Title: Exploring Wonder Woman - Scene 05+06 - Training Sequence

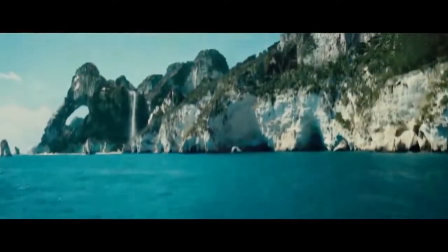(0:06)
Hey there, I'm Umesh Singh and welcome to Themyscira. It is a land of magic and wonder, worth cherishing in every way.
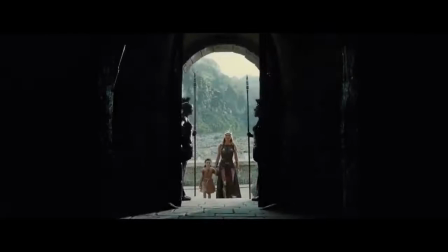(0:14)
Today we'll be continuing with my in-depth analysis of Wonder Woman.
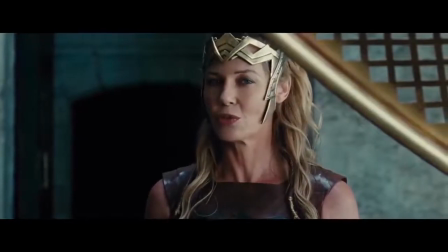(0:17)
Note that this video series will freely discuss various aspects of the film, some of which could be considered spoilers.
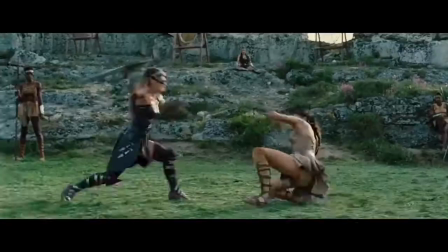(0:24)
So if you don't want any spoilers, then go ahead and watch the film before continuing with this video. You have been warned.
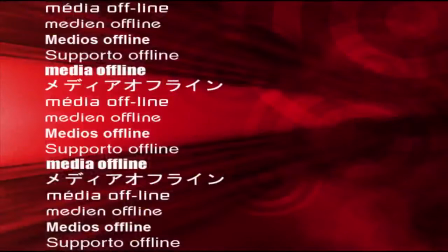(0:30)
While editing an earlier video, I realised that I had mistakenly deleted some of my analysis, so I've re-recorded it and included it here.
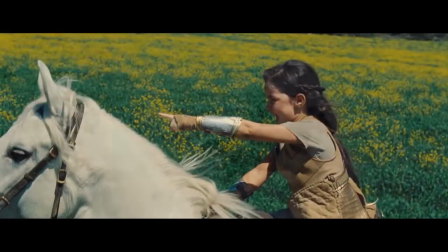(0:38)
Back in the history lesson sequence, there were a couple more child at play vs women at war connections.
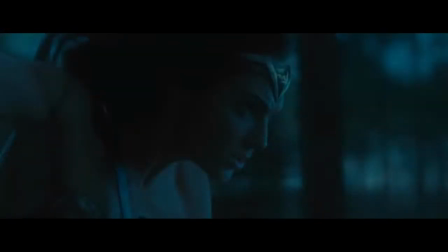(0:44)
Let's analyse how these shots are visualised and how they compare to certain shots later in the film.
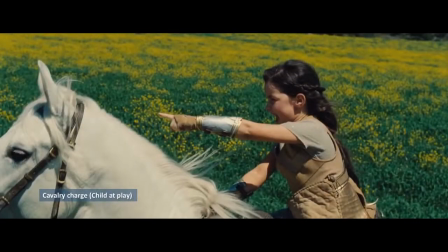(0:49)
In this first shot, young Diana rides a white horse, perhaps symbolising innocence, happiness or prosperity, through a field of yellow flowers. The shot is warmly lit, Diana rides from right to left and the action is captured in slow motion.
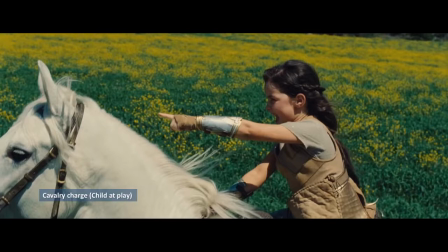(1:06)
This evokes a feeling of nostalgia for those carefree moments of childhood.
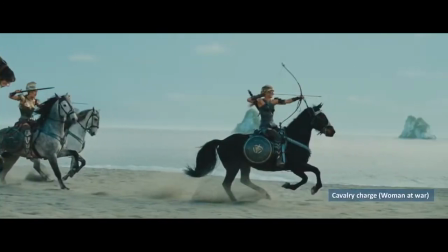(1:11)
By contrast, when the Germans, who are in pursuit of Steve Trevor, land on the beach and attack, we see Antiope lead a cavalry charge. Antiope rides a black horse, which can symbolize the unknown or uncertainty.
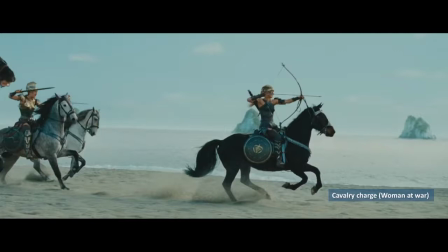(1:25)
She rides from left to right in the frame, the lighting is neutral and the action is captured in a mixture of slow motion and real time. The arrival of the cavalry, a literal here comes the cavalry moment,
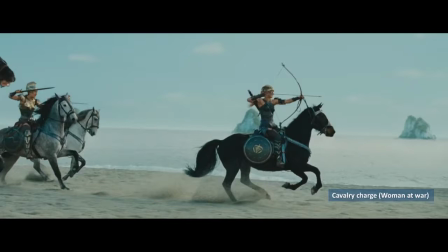(1:37)
evokes a false sense of relief in Diana that Antiope, the greatest general in their history, would save the day and that all would be okay. But things are not so simple.
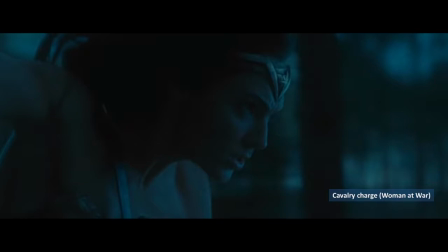(1:48)
In the third shot, after Diana witnesses the genocide at Welt, we see her ride with absolute conviction to confront Ludendorff at the airfield. In this shot Diana rides a dark horse, again perhaps symbolising uncertainty, through a dark forest.
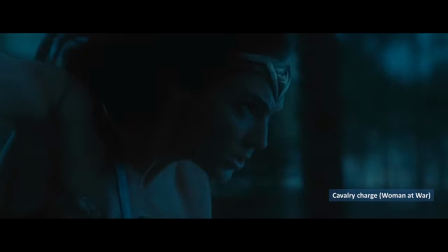(2:03)
The lighting is cold, Diana rides from left to right in the frame and the action is captured in real time.
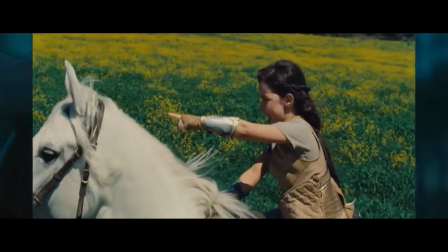(2:09)
So this is a literal and stylistic 180 degree turn compared to how the earlier shot was visualised.
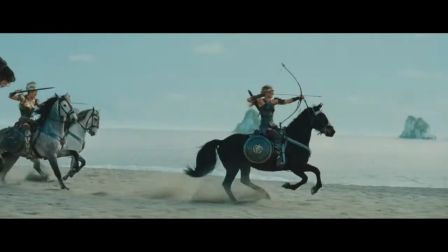(2:16)
These three shots illustrate an evolution of Diana's thoughts and feelings about battle and war.
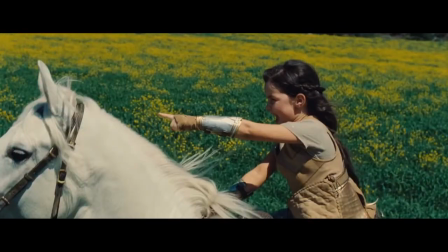(2:24)
Coming back to the first shot, here we see young Diana riding through a field of flowers. These particular flowers are rape seed, also known as rape, according to Wikipedia.
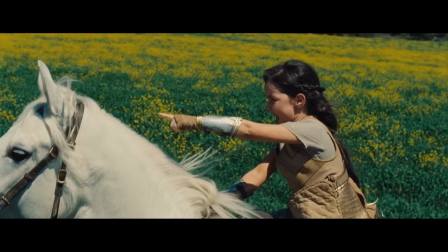(2:35)
Also note that the mistreatment of civilians during the invasion and occupation of Belgium in World War I is known as the rape of Belgium. Here she imagines being a hero while in the middle of a field of rape.
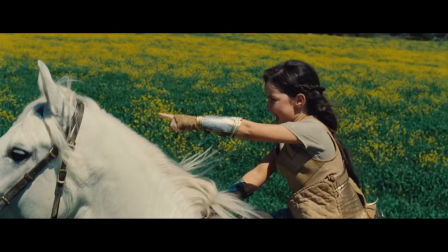(2:49)
Later, when she finds herself in the midst of the rape of Belgium, she is morally compelled to rise and become the hero in the eyes of the villagers.
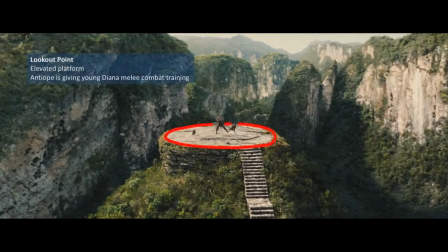(2:59)
In this next shot, we have Antiope and Diana on an elevated platform, perhaps a lookout point. And Antiope is teaching young Diana sword combat.
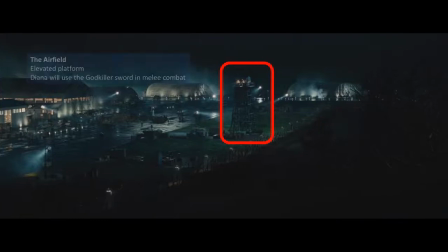(3:10)
Later, Diana will confront Ludendorff in the watchtower at the Belgian airfield. She will engage in melee combat and will ultimately kill Ludendorff with the guard killer sword. This happens on the roof of the air traffic control tower which is essentially an elevated platform.
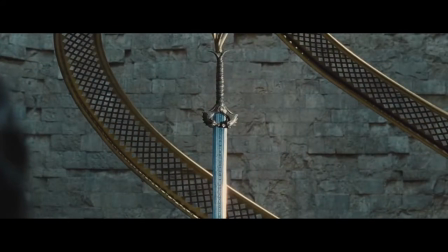(3:28)
Okay so having those previous shots covered let's move forward with scene 5 and 6, the training sequence.
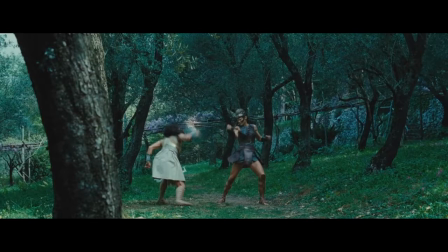(3:36)
The scene opens with Anti-B giving Diana sword combat training. In the background we can see a ram.
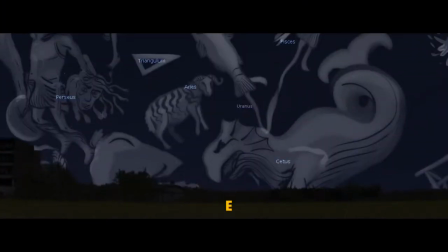(3:45)
Ares is one of the constellations of the zodiac. The name Ares is Latin for ram.
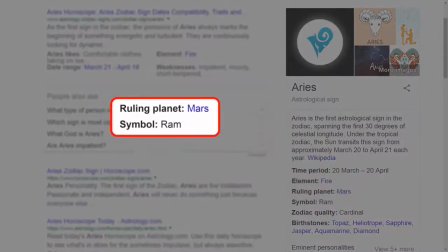(3:51)
The planet associated with this constellation is Mars, named after the Roman equivalent of the god of war Ares.
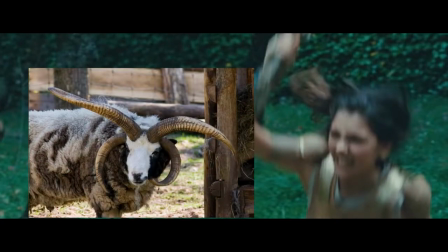(3:59)
The particular breed here is the Jacob sheep. It typically has multiple horns, and in this particular case the ram has four horns.
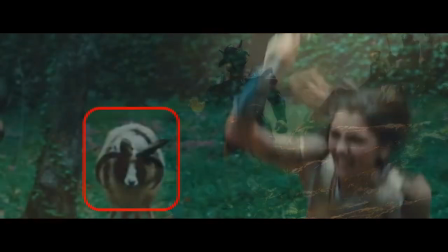(4:07)
As we saw in the history lesson sequence, Ares' helmet is also depicted with four horns.
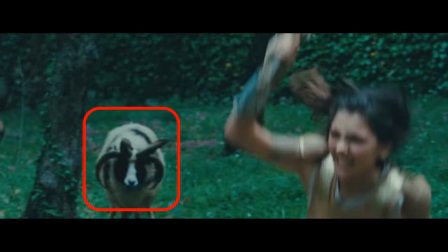(4:14)
So in this scene, the ram can be interpreted as representing the threat of Ares, for which Antiope is driven to train Diana.
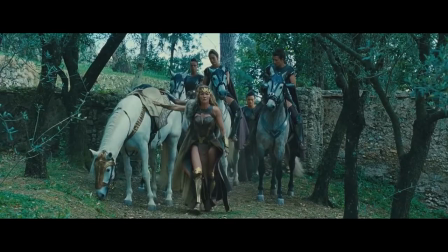(4:23)
As Hippolyta arrives on the scene and discovers that Diana is being trained in secret,
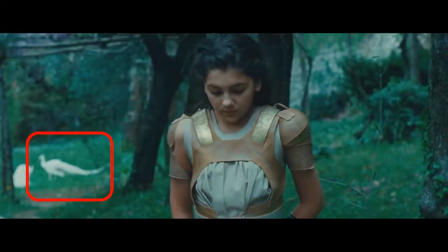(4:28)
we can see that Diana is juxtaposed with a white peacock.
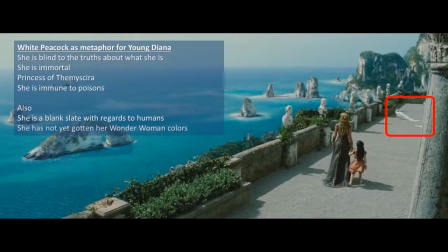(4:32)
Back in my history lesson sequence analysis, I mentioned how the ancient Greeks believed that peafowl were a symbol of immortality.
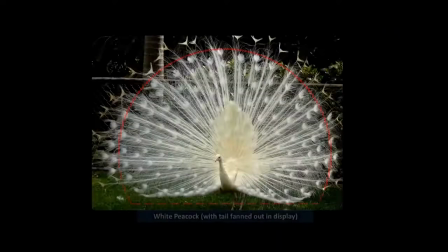(4:40)
As the Amazons are immortals, the metaphor could be extended to them as well.
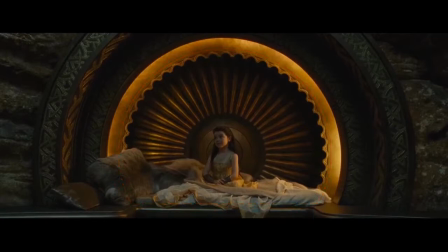(4:45)
So with that in mind, let's analyse the positioning of these birds in different shots in this scene.
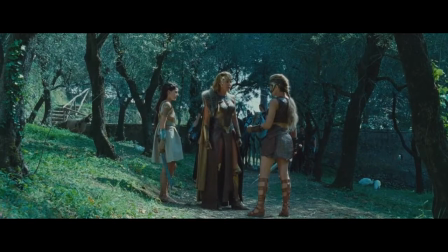(4:51)
When Hippolyta confronts Antiope, we switch to a reverse angle and we see peafowl in the bottom right corner. These two peahens mirror Hippolyta and Antiope, with the one on the left facing camera and pointing to the right, while the one on the right is facing away from camera.
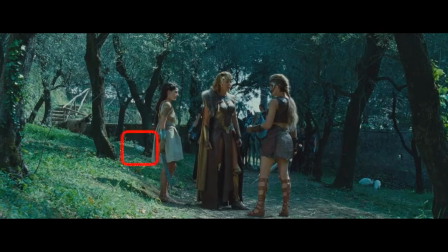(5:09)
In the shade of the tree just behind Diana there is a peacock, which represents Diana, and further to the left is a ram which represents Ares. Due to the landscape the ram is uphill of the peacock, which shows that Ares is in a position of superiority to Diana. Antiope faces this problem, while Hippolyta has her back turned on the problem.
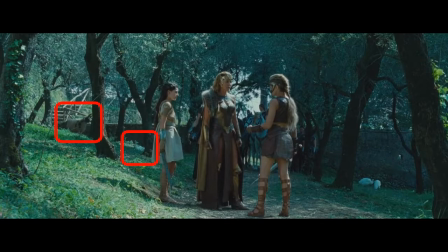(5:29)
Placement of the ram, the peacock and the other peahens also show a separation between Diana and the Amazons. This could be interpreted as symbolic of how Diana is more god-like than the Amazons, with her demigod status confirmed in the final act.
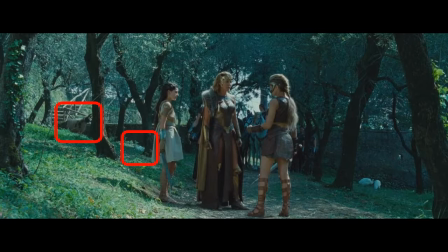(5:44)
And it could also represent how Diana will have to leave the Amazons behind in order to confront Ares by herself.
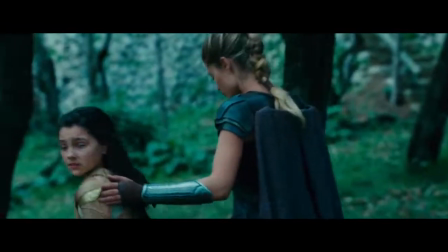(5:50)
After we see a couple of shots of Vanilla leading Diana away to the palace, we switch to a shot of Hippolyta that is filmed over Antiope's shoulder.
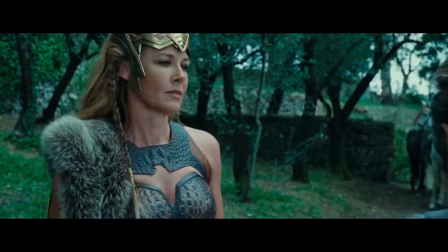(5:59)
Antiope then walks away from camera saying you left me no choice Hippolyta as Hippolyta turns and tracks her. As Hippolyta turns in the background we can see the ram hovering over the peacock.
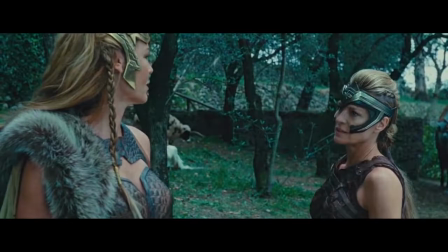(6:11)
This is Antiope's concern, the threat of Ares which hangs over Diana. Antiope continues, you neglect your duty if she cannot fight. We then switch to another shot of Hippolyta filmed over Antiope's shoulder again.
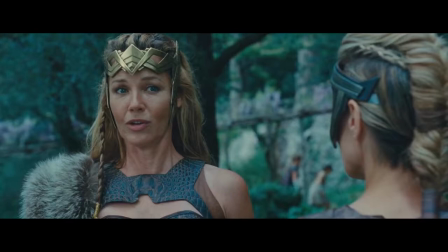(6:25)
She shares her rationalizations and says he might never return. As she says this we see Diana being led to the palace in the background. It is clear that Hippolyta's only concern is that of Diana and her strategy is basically to shelter Diana in the comfort and seclusion of Themyscira.
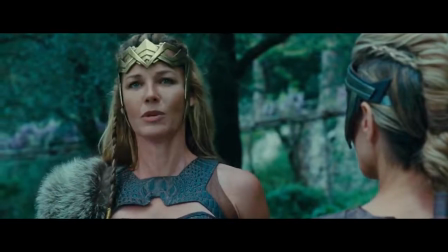(6:42)
As the dialogue continues in the background we can see the horse with which Hippolyta arrived at the scene now being positioned between Hippolyta and Antiope.
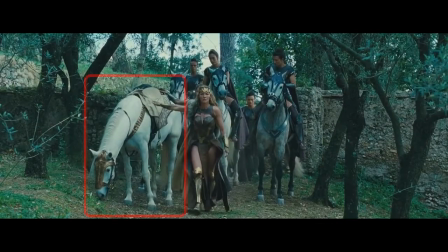(6:52)
Jumping back a few shots, when Hippolyta arrived on the scene, the horse pointed to the left.
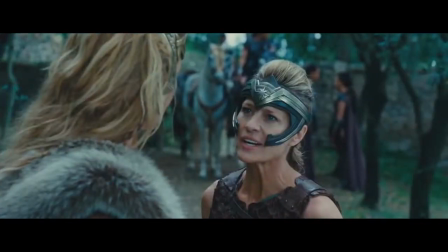(6:57)
However, as the dialogue plays out, the horse points more and more towards Antiope.
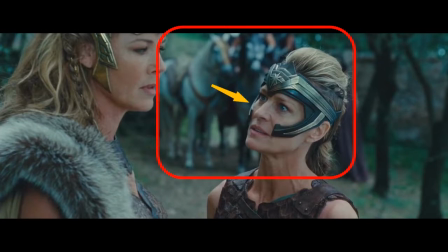(7:03)
This mirrors how Antiope steers Hippolyta's thinking, changing her mind, but allowing Diana to continue combat training, and Antiope succeeds.
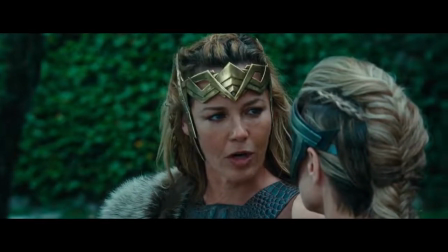(7:11)
As Hippolyta orders that Diana has to be trained harder than any Amazon before, in order to become the most skilled Fighter.
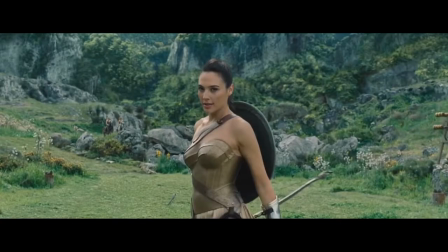(7:19)
We cut to the training ground scene where we have the reveal of adult Diana being portrayed by Countess.
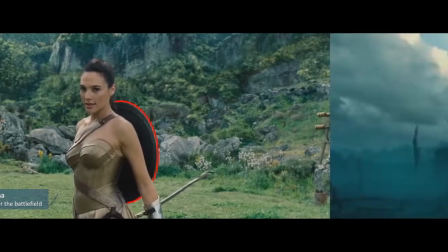(7:25)
She is framed centrally with a shield on her back which ties to the No Man's Land scene.
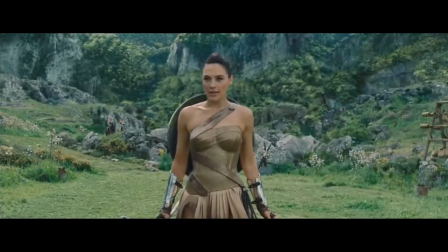(7:30)
The JLU podcast team identified another detail here in her training outfit. You'll notice that it incorporates design elements which spiral around Diana much like the structure which holds the God Killer sword in place at the armory. So this is an early hint that Diana is the God Killer. There are numerous antelope skulls mounted around the training ground.
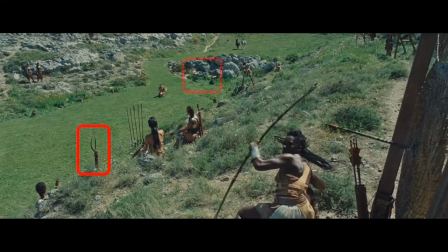(7:48)
This could be symbolic of Ares since Diana is training in order to be prepared to defend herself from Ares.
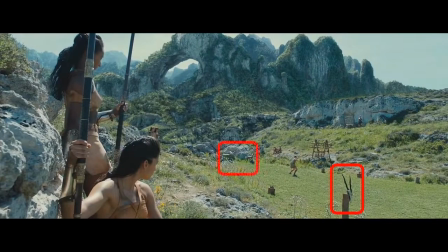(7:55)
Alternatively, this could be foreshadowing the heavy casualties that the Amazons will suffer in the beach battle scene.
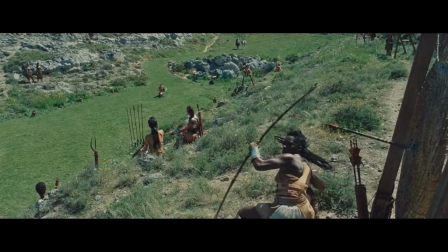(8:01)
There are also a few moments here on the training ground that pay off in later action scenes. Diana practicing archery.
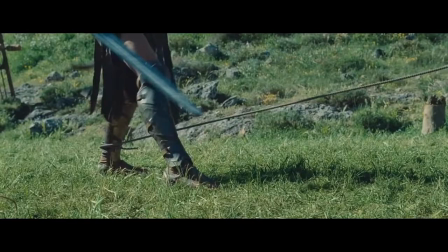(8:07)
She ropes an opponent's leg.